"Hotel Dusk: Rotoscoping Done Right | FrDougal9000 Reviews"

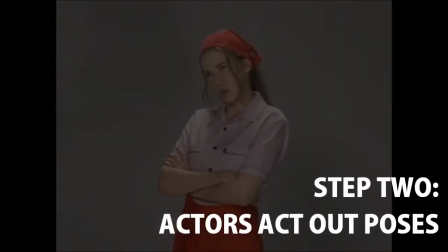The actor acts out a series of gestures which correspond to whatever mood the character is supposed to be expressing.
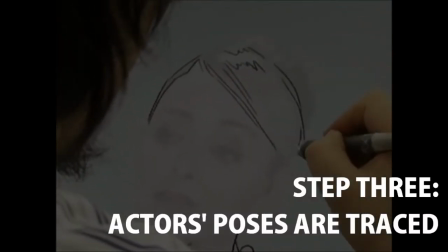Step 3. Those movements are then traced frame by frame to produce the animation.
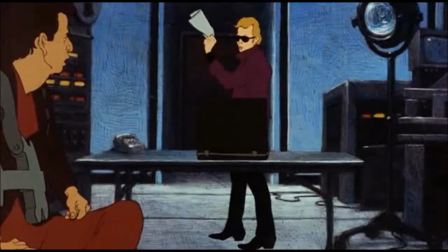Now, most attempts at rotoscoping end there, and the results speak for themselves, for better or worse.
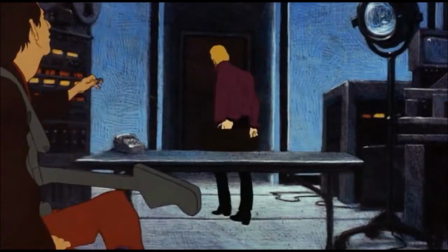However, the animation for Hotel Dusk goes a step further, which is step 4.
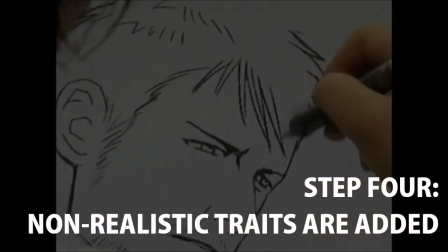The traced animations will be adapted to give the character's appearance non-realistic elements, usually derived from the character designer's art style.
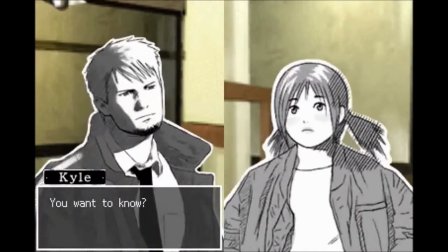Notice how the characters move realistically, but their facial features tend to be much more stylized.
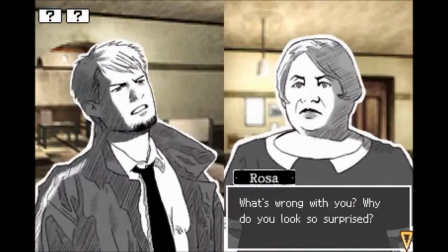Their eyes are big and bright, thin and weary, or tiny and meekish.
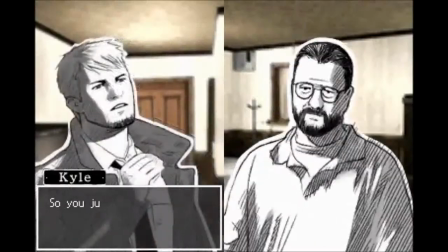Their noses will be straighter, their eyebrows more expressive, their mouths much more abstract and less lifelike.
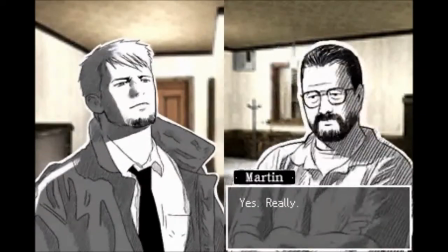The end result is a style of rotoscoping that actually works much better through embracing aspects of traditional exaggerated animation,
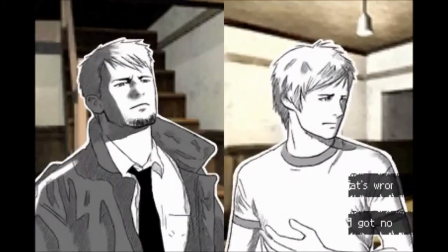instead of abandoning them like so many others. The realism to the characters' gestures lends a sense of gravity and weight to their situation,
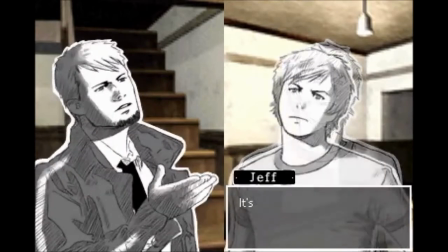as if they were real people, but the stylized elements allow their emotions to come across more easily and naturally to the audience,
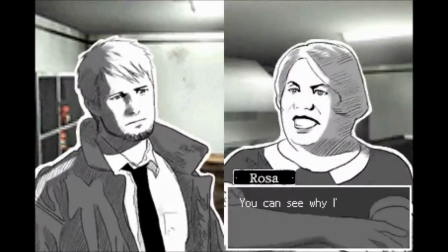as if they were cartoon characters. Lewis's sheepish nature, Rose's constant frustration with her workload, Martin Summers' never-ending display of smugness.
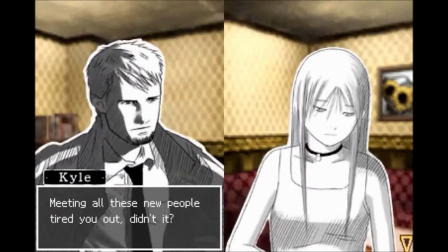These are aspects that, if rotoscoped in the traditional manner, wouldn't be conveyed anywhere near as well.
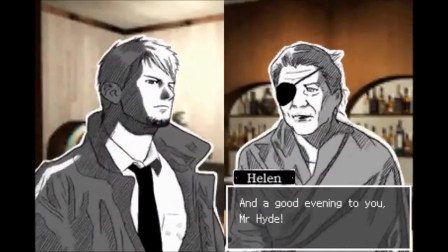These expressions add charm to characters who otherwise have none,
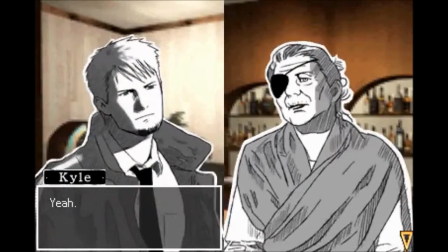and make even the blandest of conversations feel a bit more gripping just through seeing these people express themselves in such a unique way.
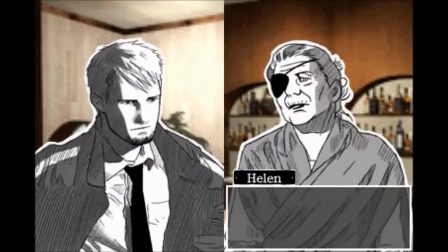And no, I don't believe that giving these guys traditionally animated sprites would have worked.
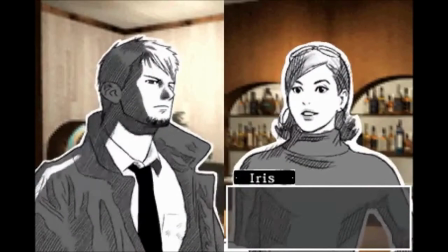It would have taken less time, and there might be a couple of decent animations,
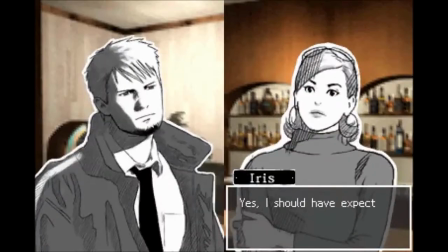but I suspect the end result would have been akin to another code, or to use another example, Ace Attorney Investigations.
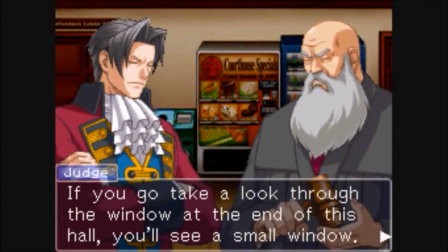Somewhat well done, but does nothing to alleviate how dreadfully dull the writing is.
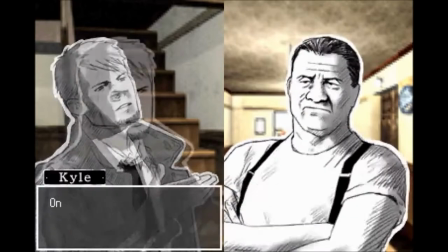The animation of Hotel Dusk may not be the most mind-blowing thing in the world.
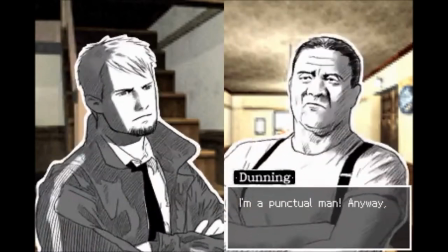Hell, it isn't enough to stop me from considering the game to be a crushing bore most of the time. But I feel that it is something worth talking about, because of what it proves.
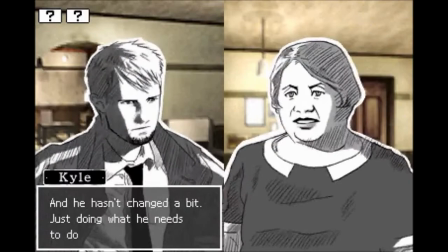It proves you can look at a decades-old tradition like rotoscoping and still find ways to innovate the concept and take it somewhere new.
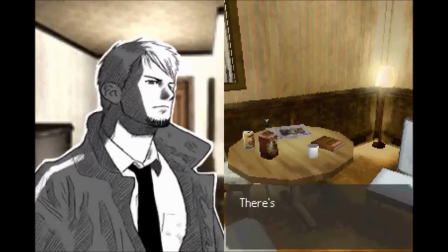It proves that you can animate realistic human movements and have it seem natural through adding hints of stylization.
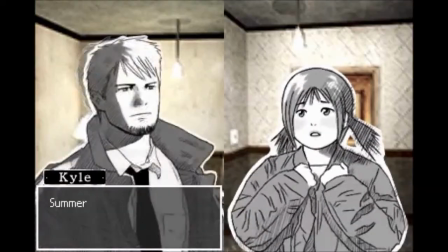And it proves how important presentation can be for any work of art, including video games.
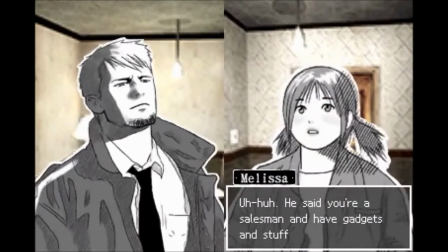Yes, the gameplay or story are often seen as the most important factors to a game's quality,
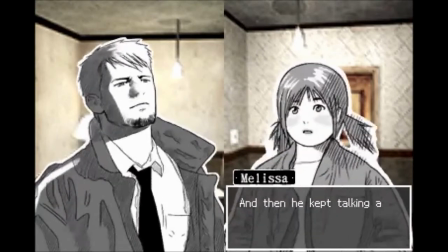but there's something to be said for giving that game more than just those things. What would Spyro the Dragon be without its excellent iconic soundtrack?
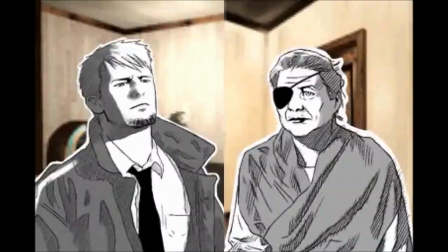How could you enjoy Broken Sword without its stellar voice cast? And would Hotel Dusk be as endearing without its fantastic character animation?
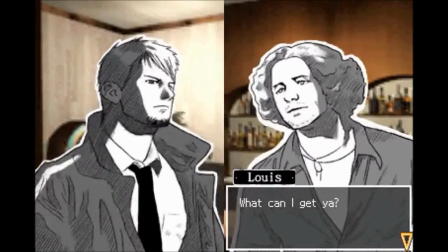I think not.
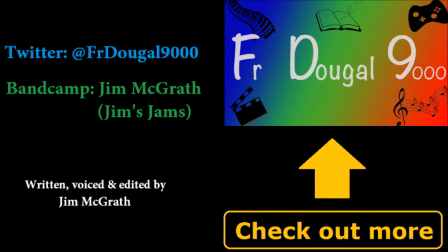Thank you for watching. I know it's been a long while since the last video, and the reason for that was pretty much that I wanted to get a new,
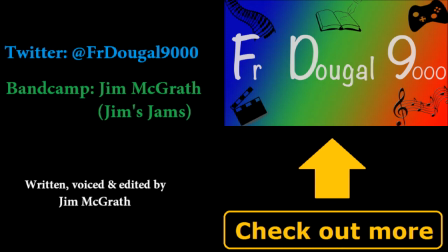better microphone than the one I've been using these last 4 years. Unfortunately, there's been a lot of hassle and uncertain waiting around in that department, so what I assumed would take 2 or 3 weeks has now taken 2 or 3 months and counting. I'm sorry for the delay and for not explaining this at an earlier date.
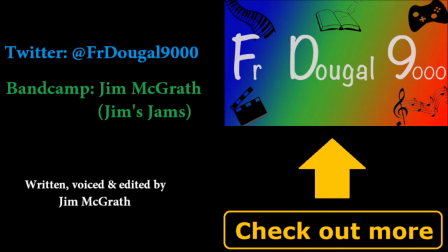I'll try to put out new videos more often, regardless of the microphone issue, so watch this space for something new. In the meantime, if you're interested in what I do, please consider subscribing to my YouTube channel and hitting the little notification bell to let you know when I've put up a new video.
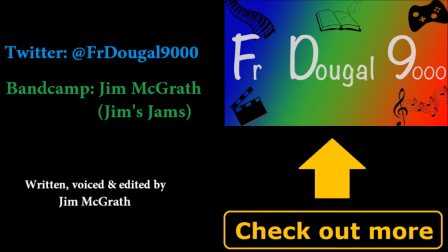If you want, also consider following my Twitter account, where I occasionally post some updates and answer some AskFM questions. Plus, if you didn't know, I compose and arrange music as a hobby, and a good bit of it is available on my Bandcamp page. Give it a listen, and perhaps consider paying for whatever you like. I'd really appreciate that.
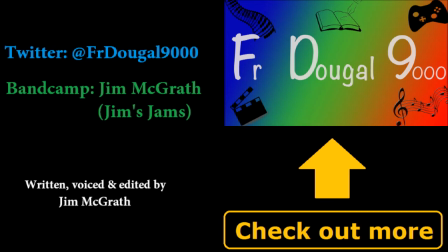When all said and done, thank you for watching. I hope you enjoyed watching this video, and until we meet again, have a great day, y'all.